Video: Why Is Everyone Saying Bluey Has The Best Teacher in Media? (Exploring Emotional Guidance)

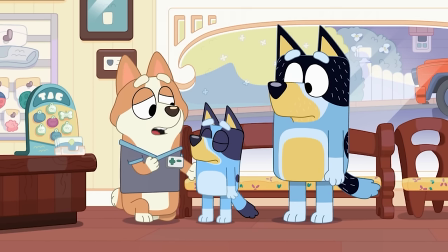16:17 It's bad news, I'm afraid. The little budgie died. Oh, no, Mom, you have to pretend it's bad news.
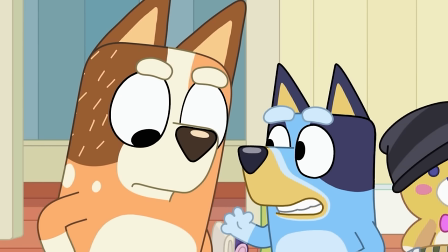16:24 The budgie's dead.
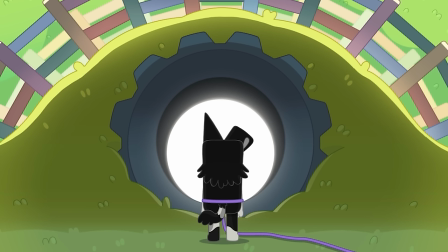16:25 But for Mackenzie, this game is being used as a safe way to work through his trauma due to an event that initially caused separation anxiety,
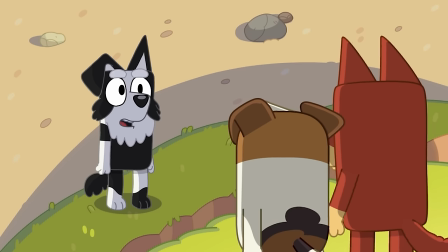16:33 thus his intentional wordings of, "You left me behind on purpose." However, what's important about this particular episode is we finally get an answer on what caused all of
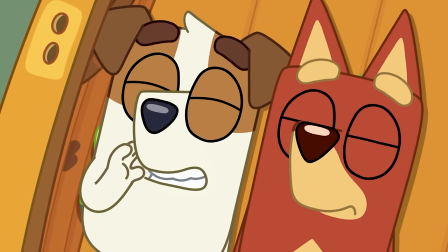16:43 this for Mackenzie when Mackenzie chooses to go off course in their game to a place that started it all.
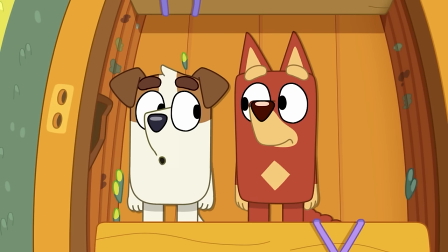16:49 The black hole.
It's at this moment when he separates himself from his friends again, we can notice in the background Calypso watching it all,
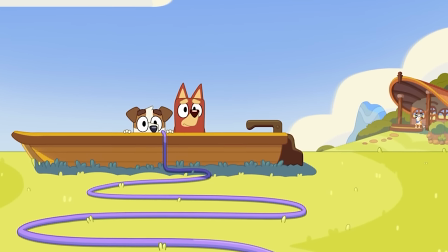16:57 examining Mackenzie's behavior and allowing her to know exactly when to step in an extremely impactful way,
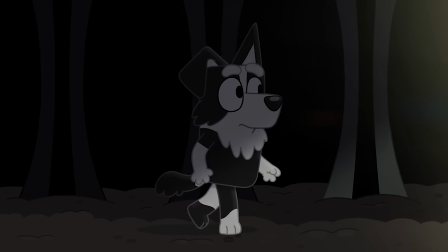17:04 because when he walks through the black hole, it causes Mackenzie to experience a half-dream,
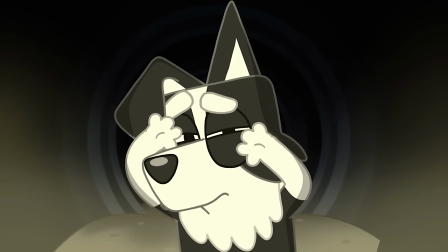17:10 half-flashback sequence that is nothing short from emotional.
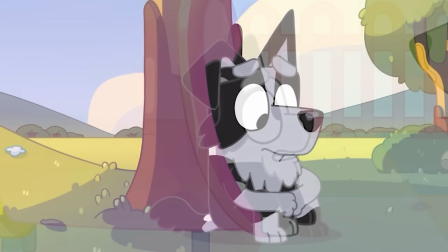17:20 It's at this moment we can come to realize that Mackenzie has experienced a time in his youth where he has been separated from his mom,
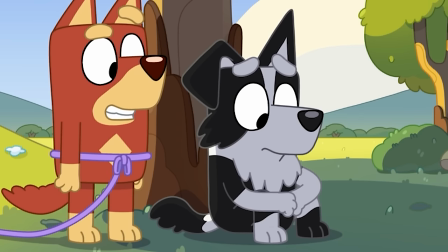17:27 causing his separation anxiety that we see throughout the entire episode.
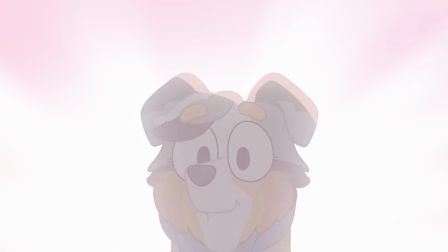17:31 It's not until a little bit later we can see Calypso appear in front of Mackenzie.
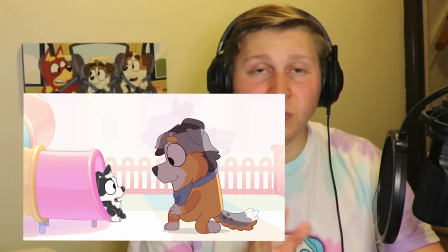17:36 Are you okay?
To offer a bit of guidance on how to work through his trauma.
My mom left me behind.
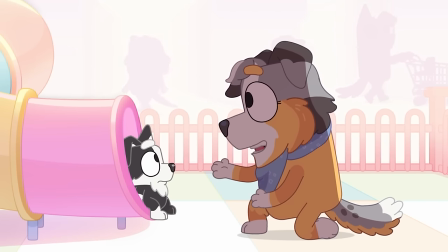17:42 She didn't. You just got mixed up in the slide. She's just over there. Mackenzie!
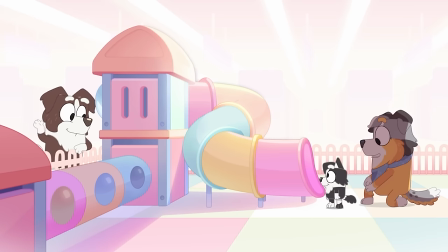17:47 Hey, Mom. See? Mackenzie, you know what's here now.
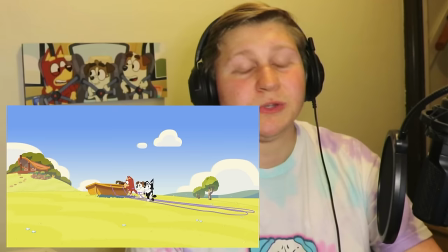17:52 You don't need to keep coming back to this place.
What's really beautiful about this particular episode is at the end,
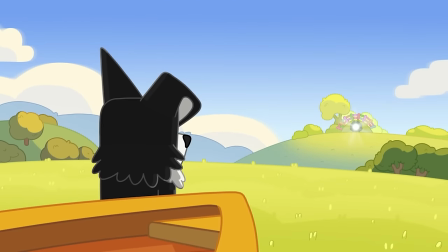17:58 you can see Mackenzie faltering to fully rejoin his friends as he gazes back at the black hole, still showing us that the trauma is still there,
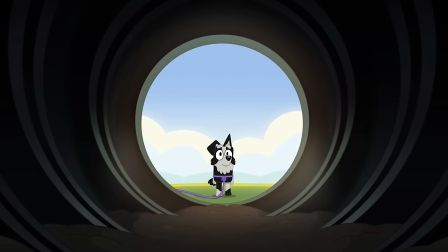18:06 because frankly, it's not something that just simply disappears.
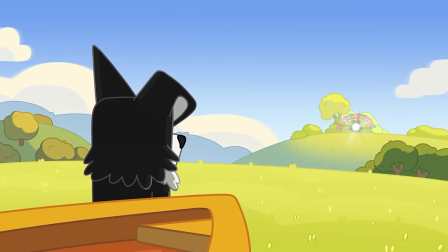18:09 But this time, the hole is filled with light to symbolize his new outlook on his trauma due to the words Calypso gave him moments ago.
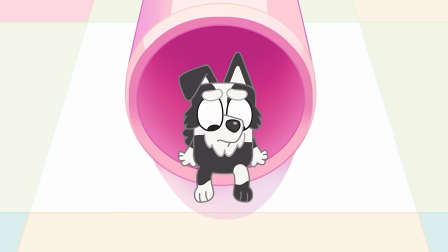18:18 You don't need to keep coming back to this place.
Giving him the strength to stop lingering on the bad parts of his past as
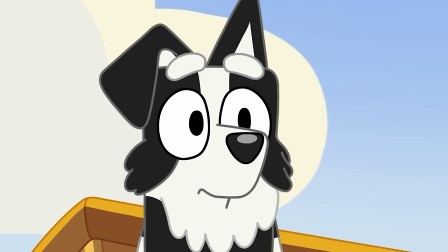18:25 the music swells up once again as he finally rejoins his friends.
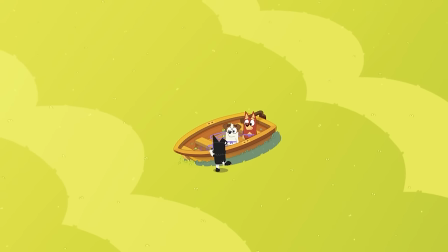18:30 Here.
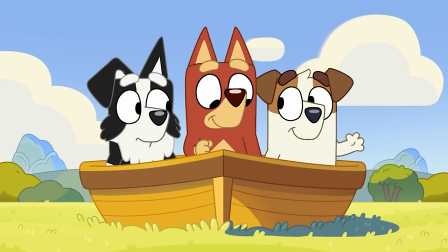18:35 Once again, extremely brief summary for Jack and Mackenzie here. I have a video for each topic that goes way more in depth than I could here,
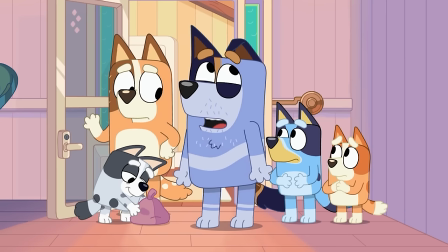18:41 so I highly recommend checking them out since there's some key parts that I had to leave out for the sake of the video's pacing. But one interesting analysis from her character comes from her almost perfect timing she seems to have.
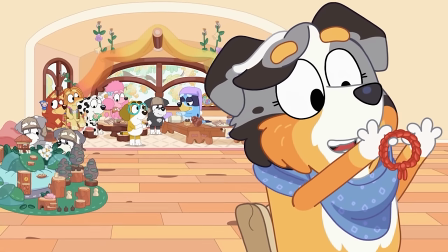18:54 And funnily enough, it's because of the writers wanting her to almost be a goddess figure for the children.
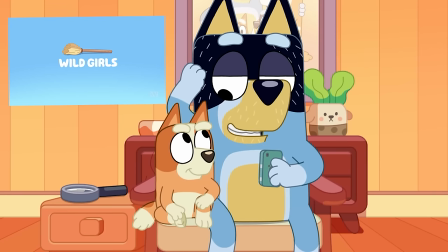19:00 In the Behind Bluey podcast for Wild Girls, they talk about how Calypso often appears to the children in their time of need,
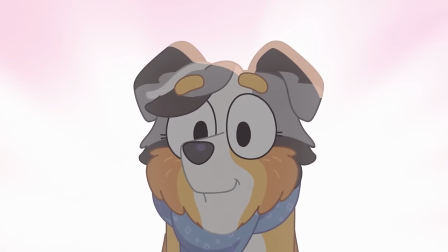19:06 and can explain why perhaps Calypso was able to appear to Mackenzie during his moment of need in his very own flashback.
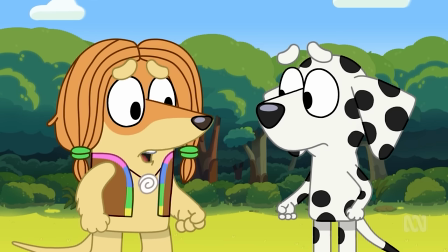19:13 And for the context of Wild Girls, when she appears for Coco, they even play a godlike melody for her introduction into the scene.
Coco, that's some sad howling.
Now, personally, I think it's clear that this is not meant to be taken literally and she's not an actual goddess,
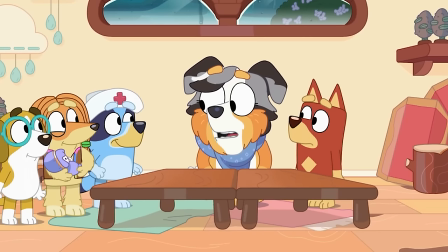19:29 because I feel like that almost discredits the fact that she actively looks out for the kids and seeks to understand them better,
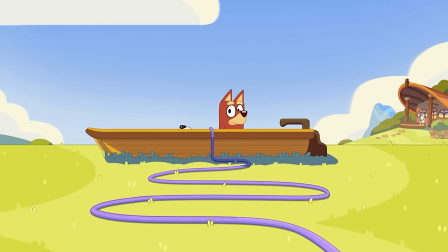19:37 like during the scene when she's watching the boys in space in the background.
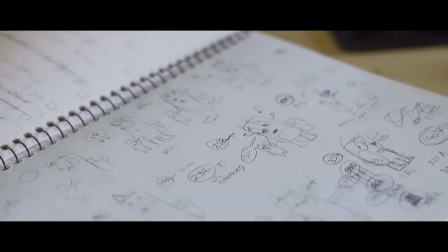19:41 But I feel like it's a rather enduring way to say that the writers wanted her to appear as a figure of comfort for a lot of these children.
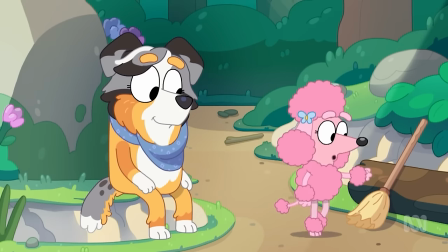19:48 I will say that the goddess-like traits of her might also be manifested with the fact that she doesn't really seem to have any flaws.
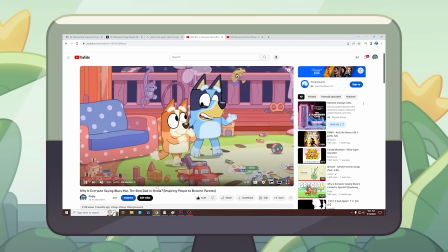19:55 In my other videos similar to this where I discuss a particular character in depth, I always attempt to have a part about their flaws,
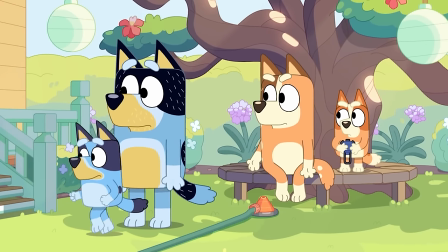20:02 because in writing, having a flaw in a character is important for making them seem more human or even resonate more with the audience.
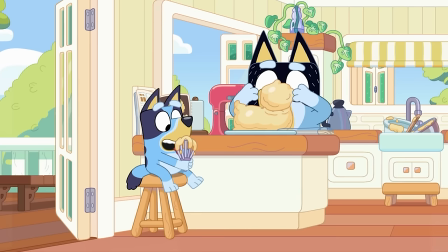20:09 And when attempting to look up flaws about Calypso, because I was simply grasping at straws trying to figure that part out,
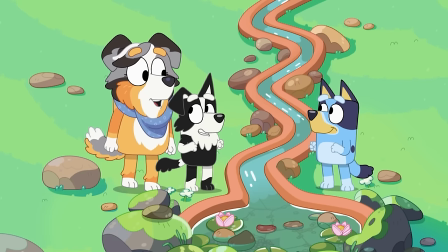20:18 a major quote-unquote flaw about her is that she is perfect.